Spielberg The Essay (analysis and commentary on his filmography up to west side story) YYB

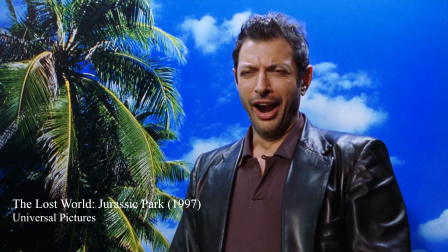1971s
Going from Schindler's List to Jurassic Park 2 feels like a bit of a joke, but that's Spielberg for you.
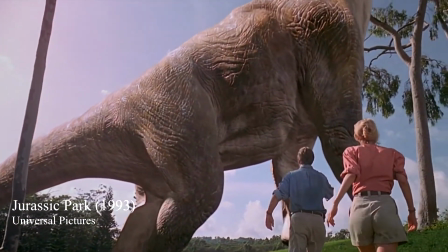1976s
What other director could possibly have made Jurassic Park and Schindler's List in the span of a single year?
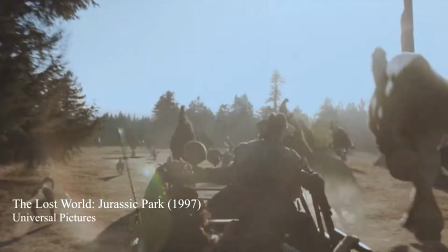1982s
That should be enough to convince you of the uniqueness of Spielberg and the necessity of studying his work.
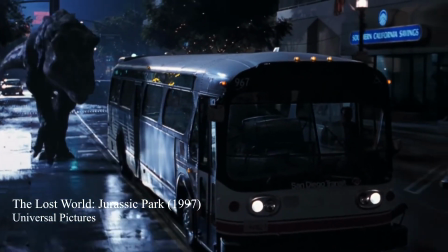1987s
But The Lost World basically exists for the sole reason to let a T-Rex run loose in San Diego, which is fun enough.
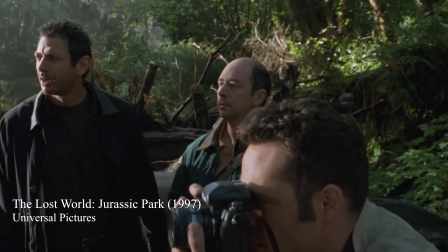1993s
I could have used a bit more of it, in fact. It does amp up the cynicism of the original in a way that I rather enjoy.
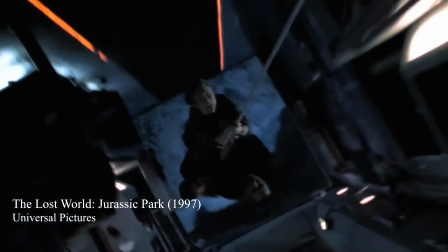2000s
And the scene with the truck hanging is hilarious, straight out of Indiana Jones. The Jurassic Park movies are basically just Indiana Jones movies set in the modern day anyway.
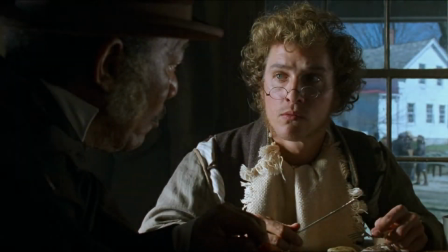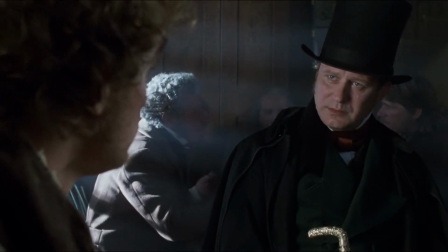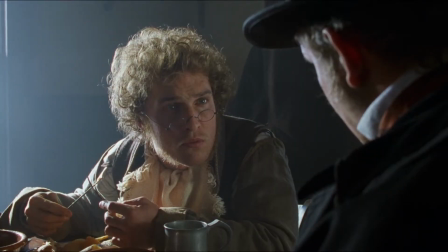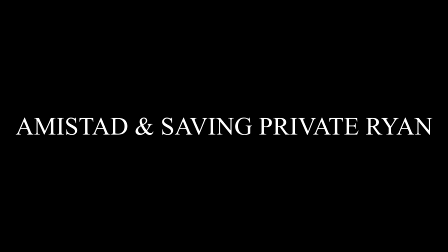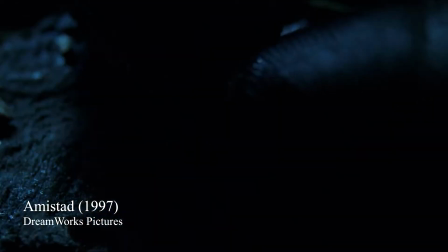2029s
The striking thing about Amistad is its opening in which we see Spielberg edge closer to the fury he'll unleash in Saving Private Ryan.
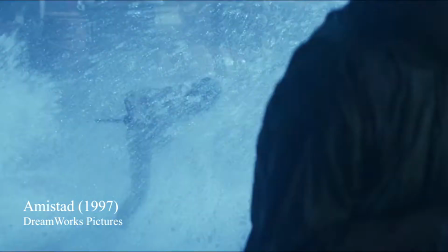2037s
Amistad is essentially a courtroom drama about the legal ramifications of a slave rebellion aboard the slave vessel La Amistad,
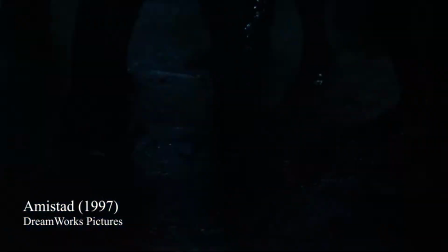2045s
and Spielberg begins the film with the rebellion itself. The violence is gruesome and nasty, but the remarkable thing is the sense that Spielberg finds it completely justified. We're rooting for Jimon Honsu as he commits this violence, which I find daring and intriguing.
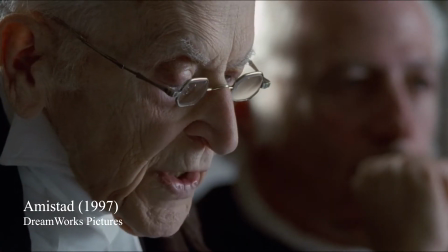2060s
The crucial line in support of this comes in the verdict of the Supreme Court at the end.
We are then left with the alternative, that they are not slaves,
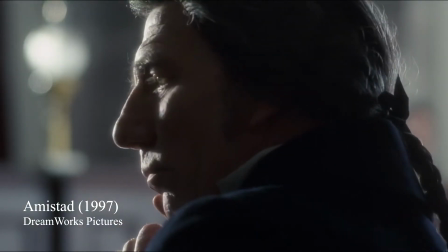2068s but are rather free individuals with certain legal and moral rights,
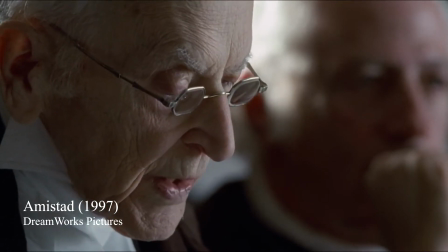2076s including the right to engage in insurrection against those who would deny them their freedom.
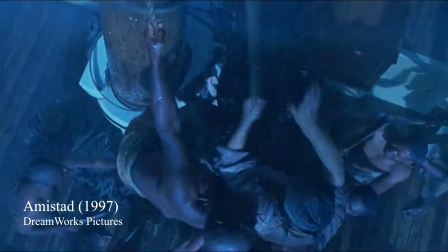2083s
The right to insurrection is the thing that's so forcefully expressed in the opening scene, and which justifies the near relish of the violence.
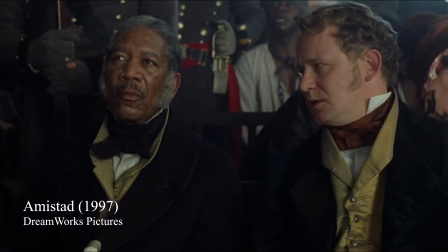2091s
The movie would have gained from some more of this, I think. While the rest of the movie is by no means bad, I think the courtroom drama plays a bit worse than it does in Amistad's successor Lincoln,
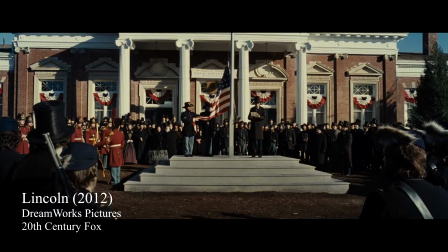2100s
partly because I feel the historical reenactment isn't as handsomely mounted. Just compare Amistad's recreation of the Civil War with Lincoln's and the difference is obvious.
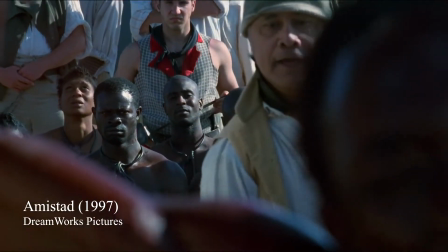2108s
But Amistad shouldn't be dismissed. Its brief depiction of the horrors of the slave trade is rightly harrowing, and the only problem with it is that it's brief.
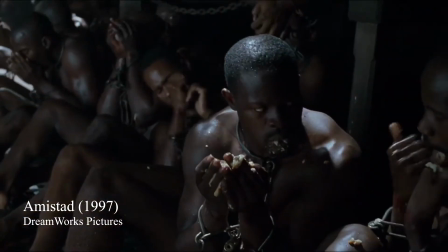2116s
Spielberg demonstrates that we could have gotten a Schindler's List of the slave trade, and it's kind of a shame we didn't. it might be one of the best renditions of slavery on film.
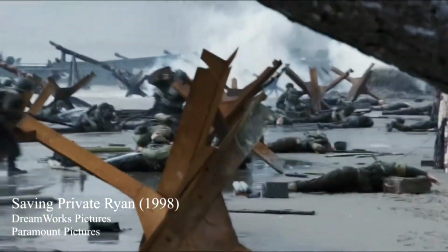2123s
And speaking of best depictions on film, has anyone really even come close to equaling Saving Private Ryan in the depiction of warfare?
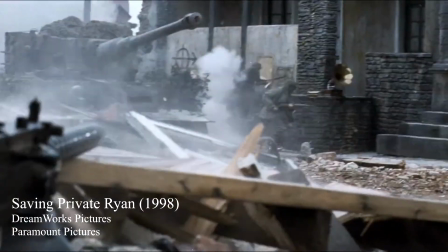2130s
Every war movie after it has tried to be it, it basically created its own genre of video games.
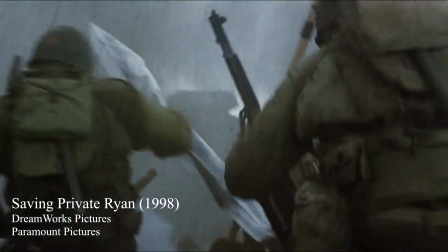2135s
Spielberg yet again applies the techniques of Schindler's List to the reenactment of history, but instead of being simply documentarian, the effect is almost like VR.
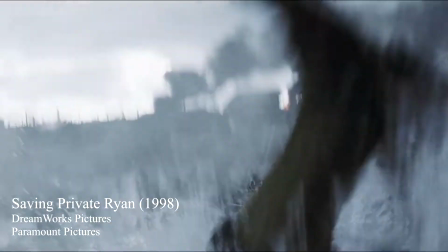2143s
At times you can sense the literal identification of the camera with a person, like in the brilliant detail of the camera not managing to stay above water.
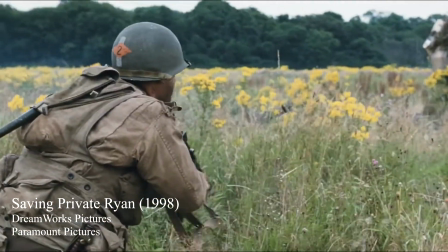2149s
This may well have been influenced by Spielberg's own gaming. Just listen here when he describes 1941.
Looking back on the movie, one of the most enjoyable things about the film for me is that the film is pretty much no different than playing Doom II or, you know,
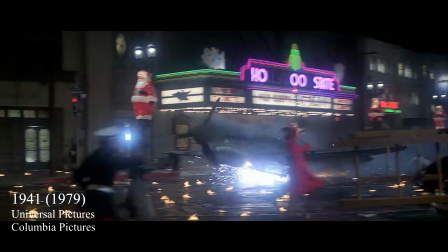2162s on your computer today.
The comparison of the nonsense of 1941 to the splatter comedy of Doom seems apt,
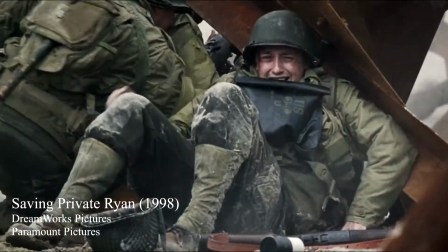2169s
but Saving Private Ryan applies the immersion of the first-person shooter to much more serious ends, It's a seriousness of purpose which your Call of Duty and your Medal of Honor,
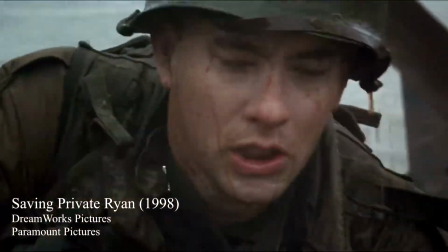2178s
perhaps with mixed results, has tried to emulate. This immersiveness, like the aliens of Close Encounters, is ambiguous.
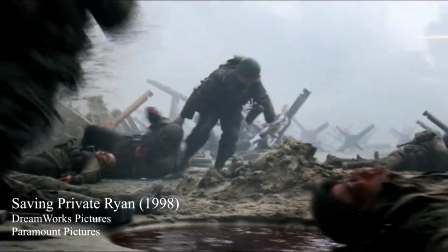2186s
I do think something in Spielberg is profoundly drawn to the utter chaos of the battlefield, at the same time as being utterly terrified by it. Here the great critic Mark Cousins questions Spielberg about the elements of power fantasy in the portrayal of war, and I think Spielberg becomes noticeably defensive.
Could war movies be a kind of fantasy fulfillment for men who felt marginalized from the group of guys? Well, you know, sure they could. I guess they could. Maybe it was like that for you. I don't know. You know, I was certainly an outsider.
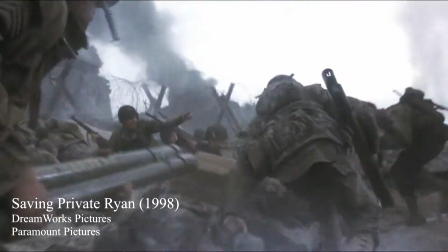2224s
But a lot of my films weren't just war films. Spielberg has admitted how ashamed he felt of how much pure fun he had making this movie. playing war.
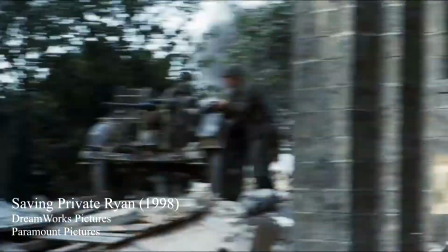2232s
And some of that relish probably accounts for the enormous vigor of the filmmaking.
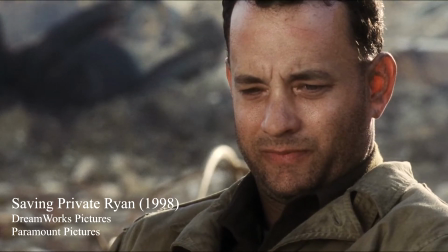2236s
At the same time, he's completely open with the fact that his surrogate in the movie isn't the heroic Tom Hanks, but rather the meek and ineffectual Upham.
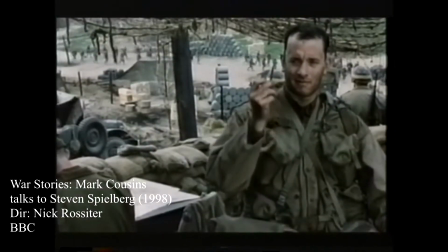2243s
I told Tom Hanks one day, I said, you know, you think I'm you. I want to be you in this picture. I would like to be you, or I'd like to be Sarge, but I think I'm more like Upham. So to what extent is the combat in Saving Private Ryan a power fantasy?
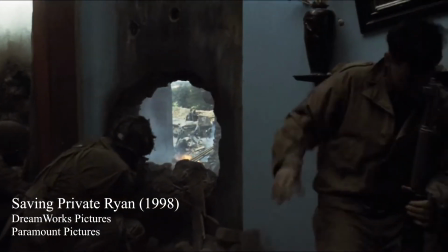2257s
To some extent, clearly, just like real war to some extent is a power fantasy for many who partake in it.
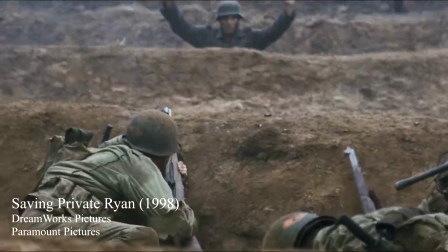2263s
It's important to note that just because something is a power fantasy doesn't necessarily mean that it's less truthful to historical fact.
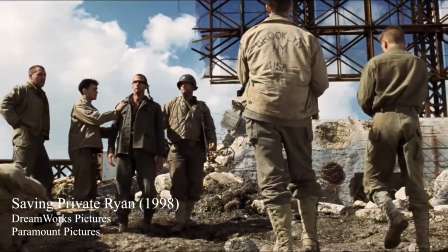2269s
The historical fact itself may be deeply distasteful to us and we may reasonably question the motives for portraying it, but its truthfulness may still be entirely intact.
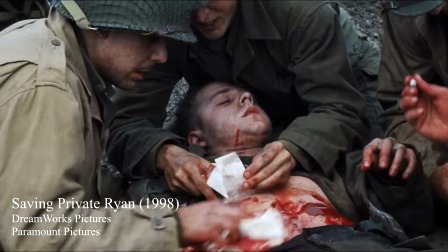2278s
However, I don't think the core interest of saving Private Ryan is power any more than its fantasy.
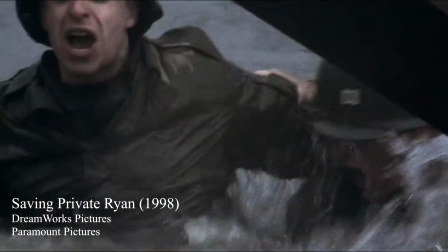2282s
What I so profoundly appreciate about the movie's depiction of warfare and that I don't really see anywhere else is the sense of utter futility of it.
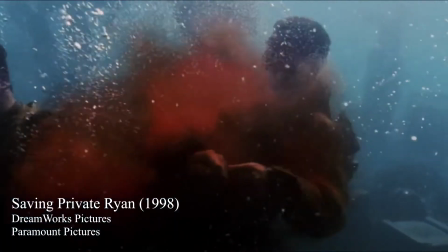2290s
No other movie captures so well that it's basically impossible to survive, and if you do, you had nothing to do with it.
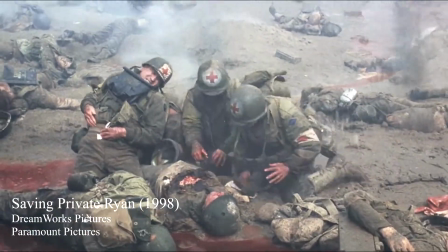2296s
Giovanni Rubisi expresses this very forcefully.
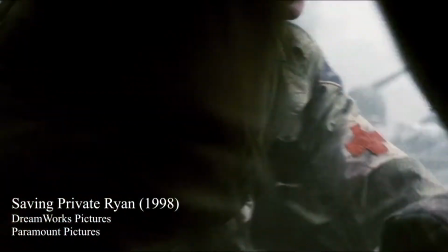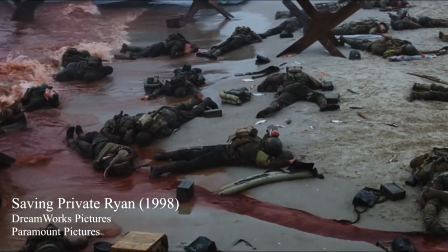2304s
That's exactly the point. A chance is what none of these people will ever get, and what Spielberg denies both himself and the audience.
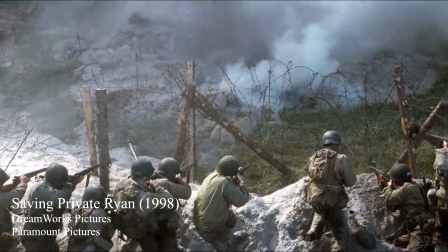2311s
That's why it strikes so many as the finest representation of war on film.
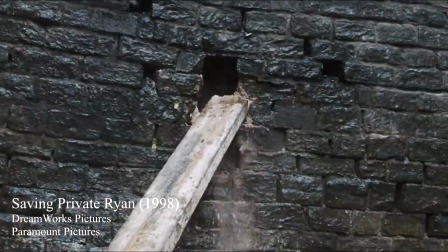2315s
It's worth noting, however, that a lot of the techniques Spielberg uses to impress this don't substantially differ from his entertainment films.
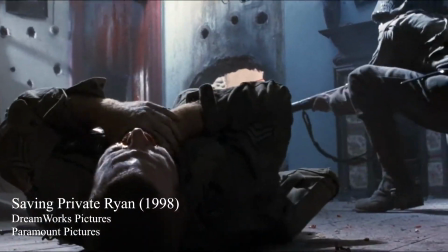2322s
Take the ruthless scene of the stabbing, for instance, when they roll over the bleeding guy back and forth.
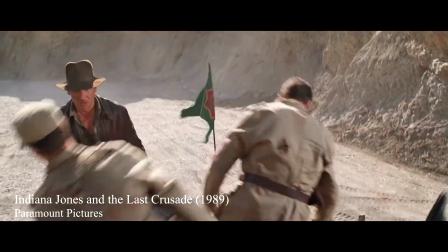2327s
That kind of detail could easily have been a joke in an Indiana Jones movie, while here it instead comes across as the cruelty of war itself.
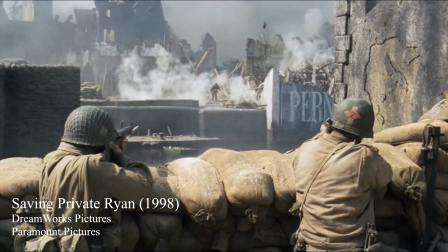2335s
One might consider it disrespectful to treat historical reality with the same kind of flippancy one brings to adventure fiction.
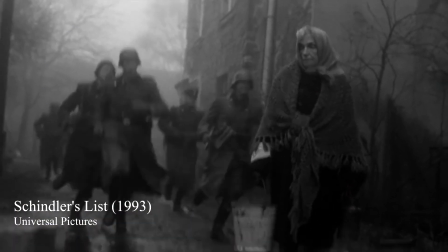2341s
Just like one might find the documentary style of Schindler's List disrespectful in its presupposition
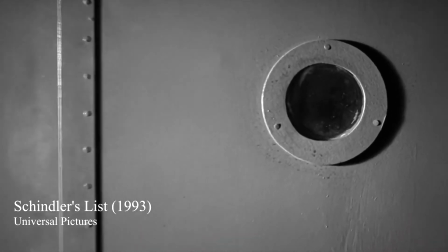2346s
that there can be such a thing as a realistic depiction of the Holocaust.
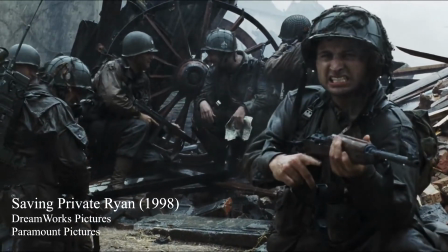2351s
I rather think that it's a kind of a weird miracle that Spielberg realized that his great proficiency with rip-roaring
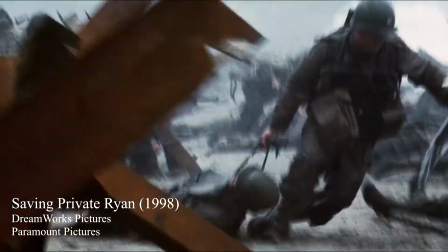2357s
adventure could be subverted into capturing something of the real-life terror of historical events. Spielberg describes the cinematographic techniques that make the film, as he beautifully puts it, nervous to look at. desaturate the color. The film is in color, but the film is very faded, so the film looks authentically period. I shot with an open shot, with a 45 and 90 degree shutter, a camera shutter.
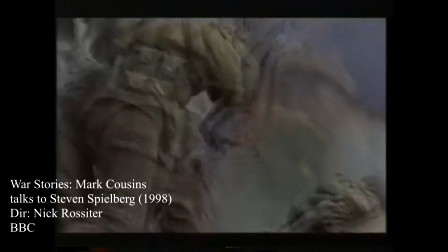2380s
What that does is it deglamorizes sequences by getting rid of all out of focus blurring.
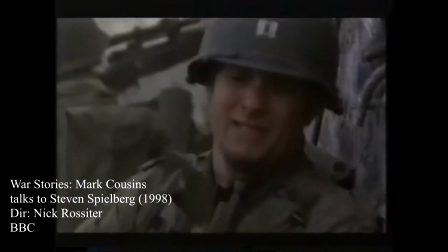2386s
That coupled with my vibrating camera, I had a vibrating lens called a shaker lens on top of our other lenses,
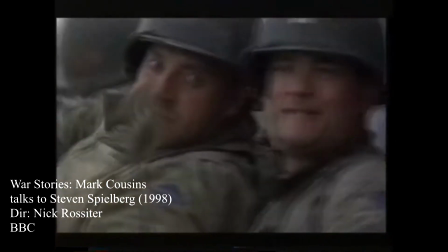2392s
and I could press a button electrically and create a shake in the lens and take my finger off the button,
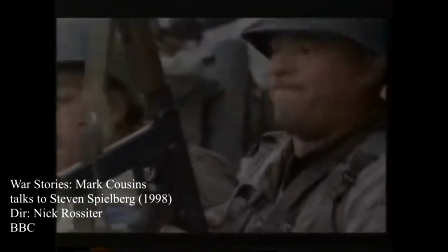2396s
the shaking would stop. All those things made the film nervous to look at.
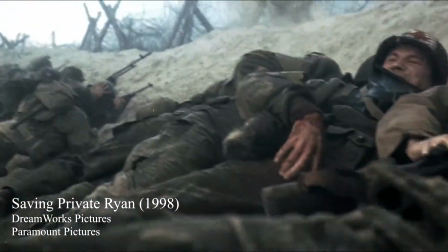2401s
Like I said, one might, if one is so inclined, think of these as gimmicks, cheap tricks to make something seem realistic.
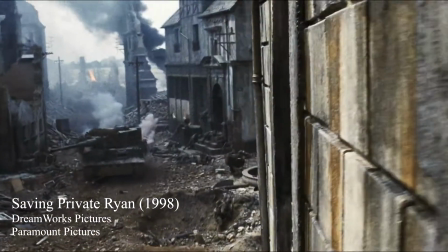2408s
While it's actually just a more luxurious version of a typical Hollywood thrill ride, I think the complete opposite.
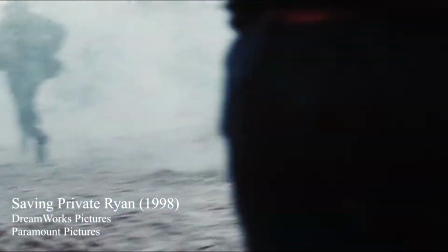2413s
I think Spielberg has accurately identified subtle visual elements that can express something of the feeling of what it was like, while not actually expressing the thing itself.
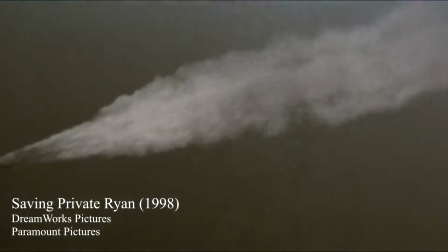2423s
The way Spielberg makes the physical effort of filming itself, seen through the image is almost modernist in its implication, which is also surprising.
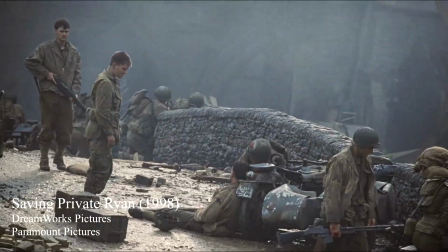2431s
One doesn't associate Spielberg with either realism or modernism, but I think the comparison holds. That's why Spielberg isn't just a great filmmaker, he's an important one.
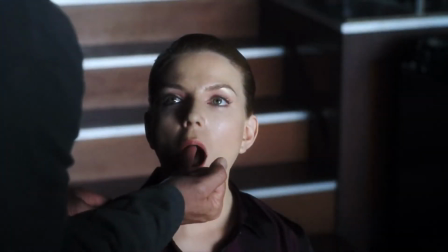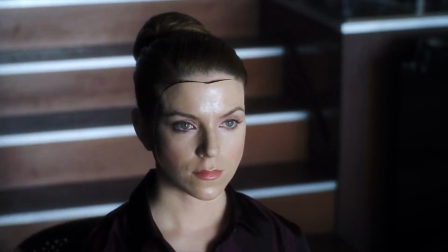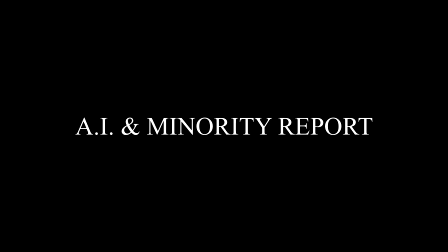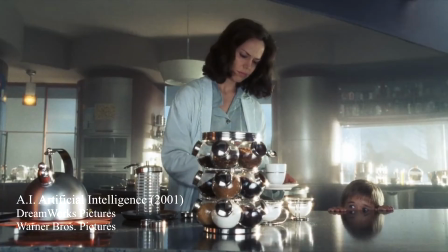2455s
AI is a profoundly difficult film, not least because it's unclear what came from Spielberg and what came from Kubrick.
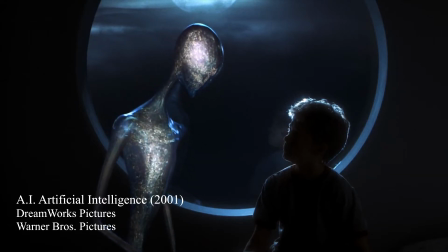2462s
Spielberg corrected the critics who mistook the ending to be Spielberg's invention when it in actuality was Kubrick's,
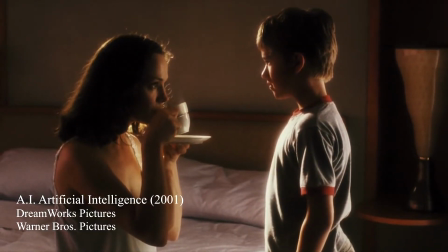2467s
but I can't understand how those critics made that mistake in the first place. The ending is clearly Kubrickian.